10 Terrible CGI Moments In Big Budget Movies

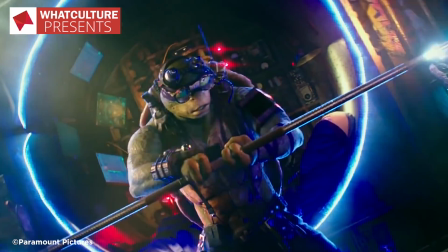Superman v Batman, Civil War, The Stupid Horrible Turtles, Warcraft, X-Men Apocalypse, Independence Day 2,
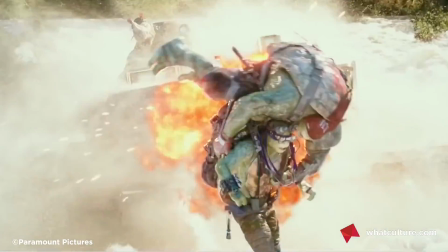BFG, Star Trek 3, don't forget about The Stupid Horrible Turtles, Suicide Squad.
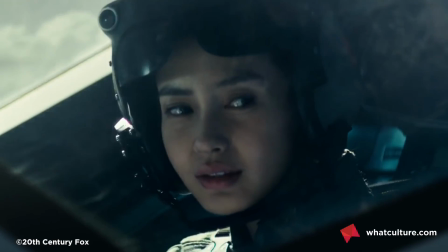All these huge movies this year mean one thing: lots and lots of CGI.
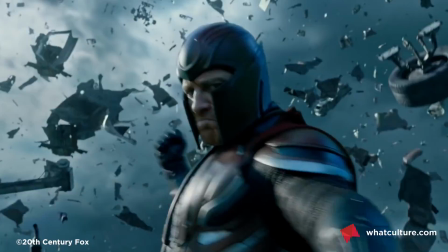Modern blockbusters are synonymous with digitally created mayhem, and for the most part, it all looks top-notch.
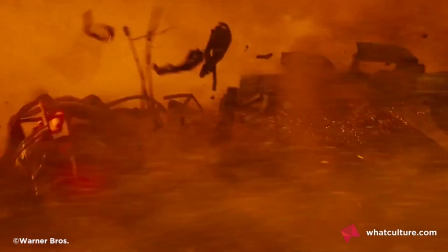Good computers. But it hasn't been an easy road to digital perfection, and for every movie like Jurassic Park where the effects still look good today,
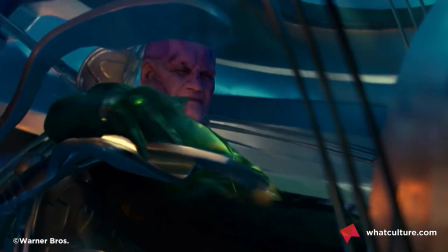there are moments of computer-generated dreck so awful that they leave their movies near crippled.
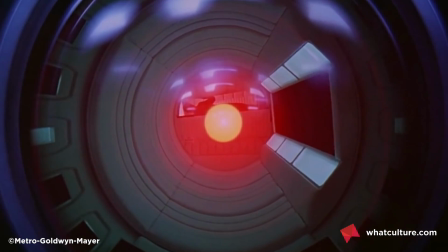Bad computers. Very bad computers. I'm Adam from Whatculture.com, and here are 10 terrible CGI moments in big-budget movies.
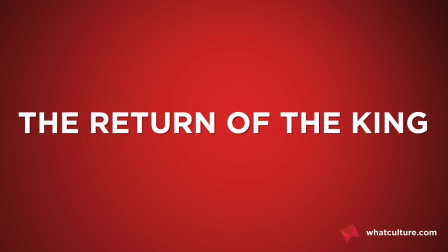Number 10, Return of the King. Legolas is cool.
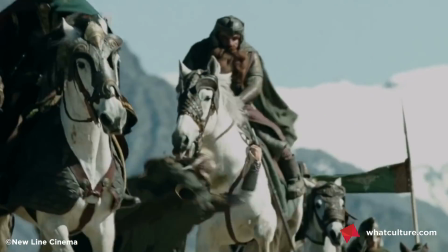The flippy elf is responsible for a lot of the most air-punchingly cool action beats in the entire Lord of the Rings saga.
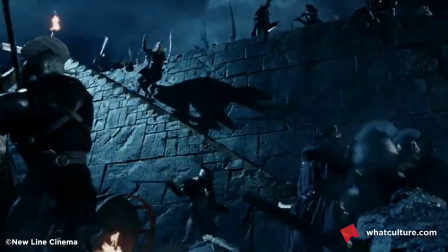Sliding down the steps on a shield, firing multiple arrows at once, not bad for a man with that hair,
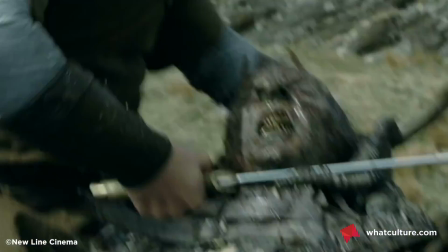and one of his coolest moments comes in the Battle of Minas Tirith, where he single-handedly takes down a Mumakil.
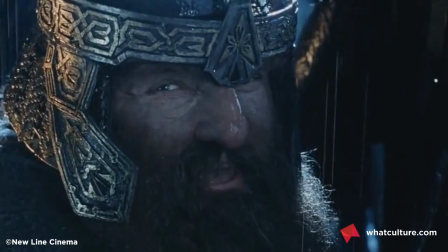First things first, Gimli's right, it only counts as one. And second, the CGI goes so wrong, so fast.
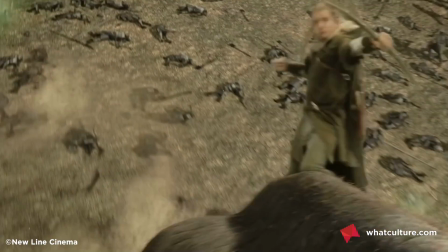Shall I describe it to you? It's got a horribly floaty character model for Legolas, and there's a really jarring intercutting of footage of actual actors with his rubbery image.
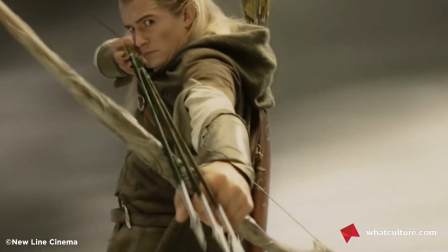Now, this is just one moment of really bad CG, right?
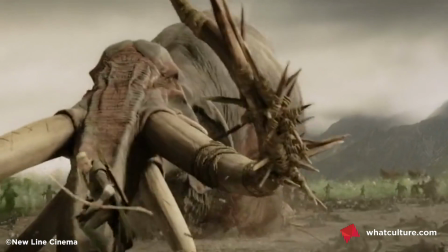Seems a bit harsh to put it on this list. Maybe if Return of the King hadn't won an Oscar for Best Visual Effects.
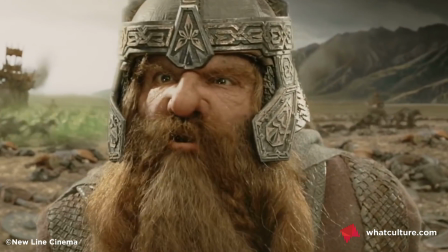That still only counts as one!
Number 9, Deep Blue Sea.
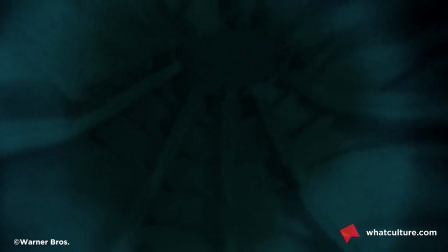Deep Blue Sea, or as it's otherwise known, Sharks Are Awful Assholes, is a movie with one brilliant moment, you ate my bird,
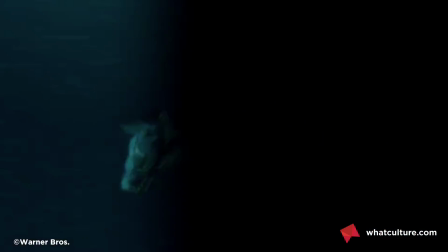a couple of pretty good moments, and one moment so bad it became an instant classic.
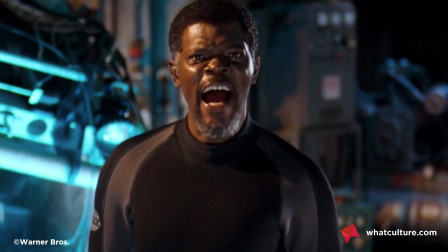That is, of course, this wonderful moment starring Samuel L. Jackson. Yep, the shark plays peekaboo and munches Mr. Sam Sam.
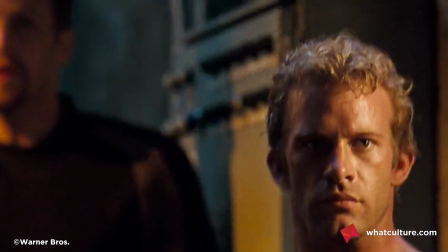Look at how unspeakably rubbish it is.
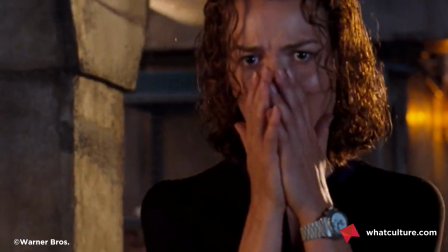The awful CGI Jackson mannequin, the texture on the shark, it's the worst thing, but ranks low on the list because it's utter comedic gold.
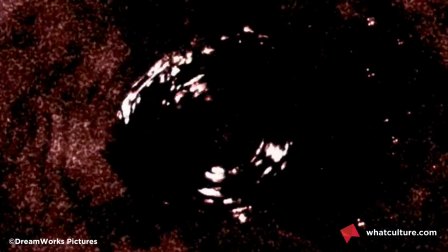Number 8, The Ring 2. Hey, you know what's really scary? Deer.
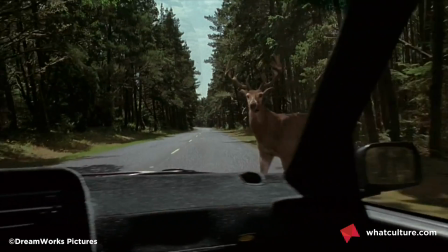Killer deer. Scary killer, spooky deer.
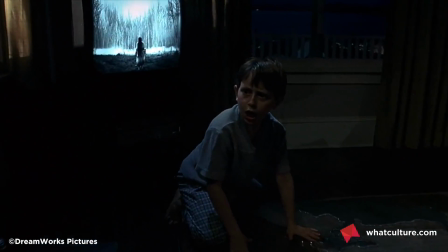So The Ring 2 stars Naomi Watts, a bad actor playing her son, and pissed off Bambi's pissed off family.
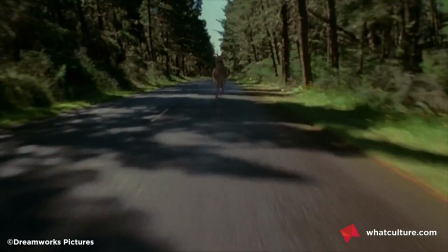Naomi Watts and her son are driving along when their car is attacked by deer. And it's the worst thing.
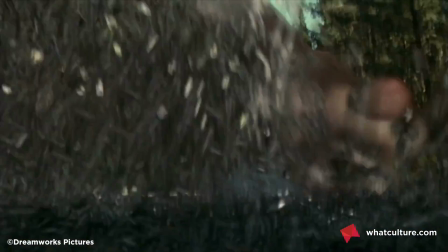They all look so fuzzy and out of focus.
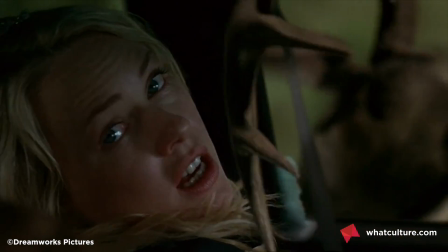When they smash through the car's windows, their heads shake so wildly they look like bad clipping errors, and the less said about the shot of the deer's eye at the end, the better.
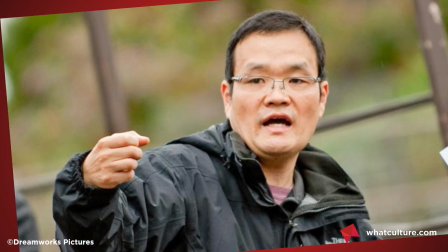Laughably bad, the only true frightening thing in this whole scene is the fact it was directed by Hideo Nakata, director of the original Japanese film Ring.
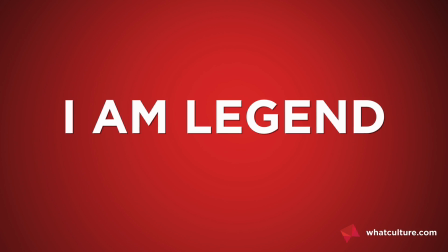What the hell happened, Hideo? Number 7, I Am Legend. I Am Legend has moments of greatness.
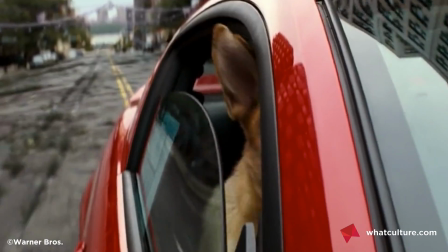When it's just Will Smith and his dog alone in the city, it's quite an effective love story.
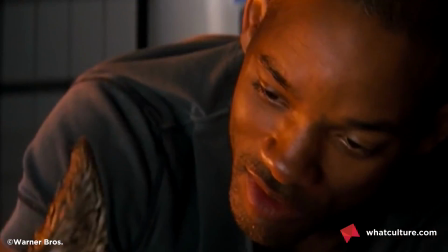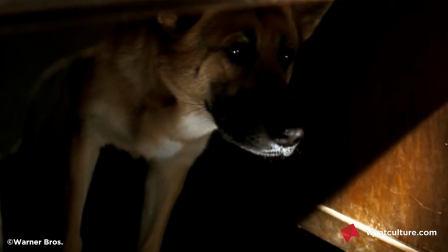Survival story. But despite a hefty $150 million budget, everything falls apart when the CGI Darkseekers appear.
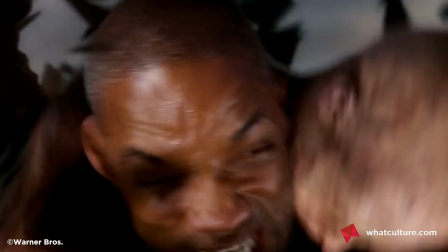Their waxy skin, their total lack of weight, their awful facial animation, the uncanny valley dead eyes, they're terrible.
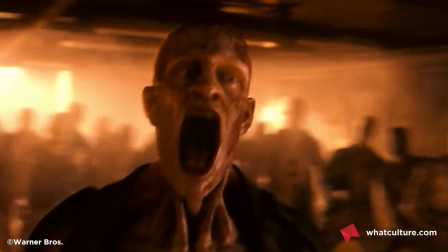And what makes them an even bigger failure, their total lack of recognizable human qualities renders one of the film's key thematic points,
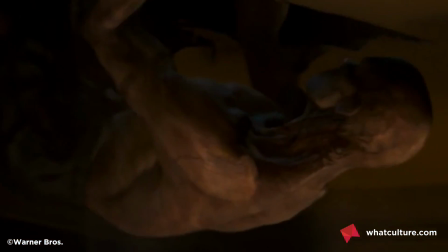that these things are supposed to be living creatures too and worthy of life, totally invalid.
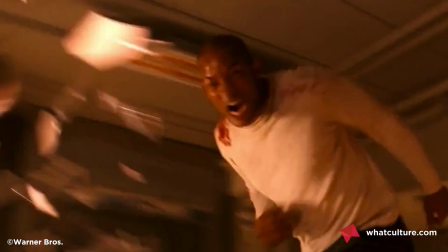Way to go, computers. Number 6, The Matrix Reloaded.
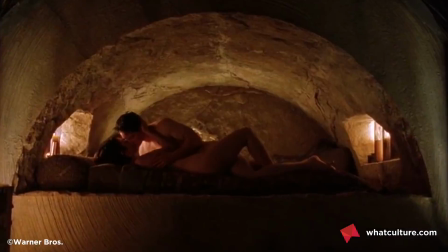The Matrix Reloaded has a lot of flaws: the Merovingian ceaseless prattle, the grotty Zion orgy, whatever the hell Colonel Sanders is talking about here.
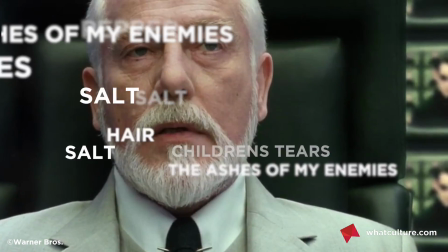What are you saying, Colonel? Is this a list of your 11 secret herbs and spices? But whatever the problems, the action's great at least, right?
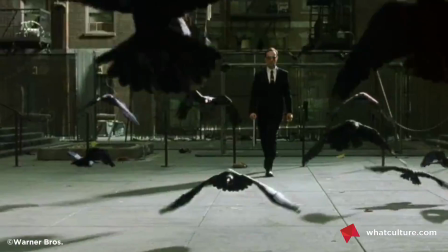Not really. Take the Burly Brawl, for example. It should be an iconic action scene, but the cuts between real Neo and fake rubbery, weightless,
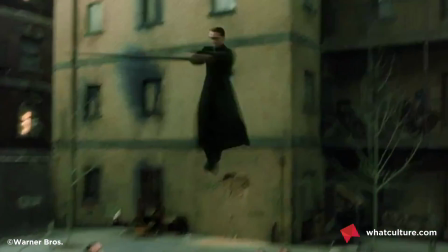textureless plastic Neo are so jarring and noticeable that all tension and visceral thrill goes right out the damn window.
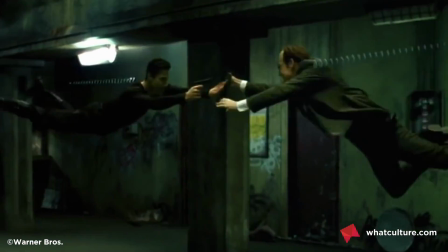The CGI is much better in the original film, and that was made 4 years earlier for less than half the money.
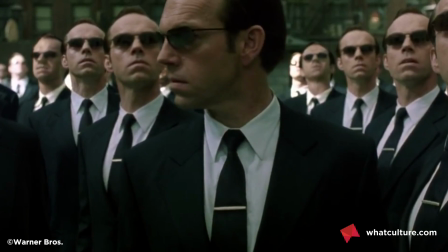Number 5, King Kong.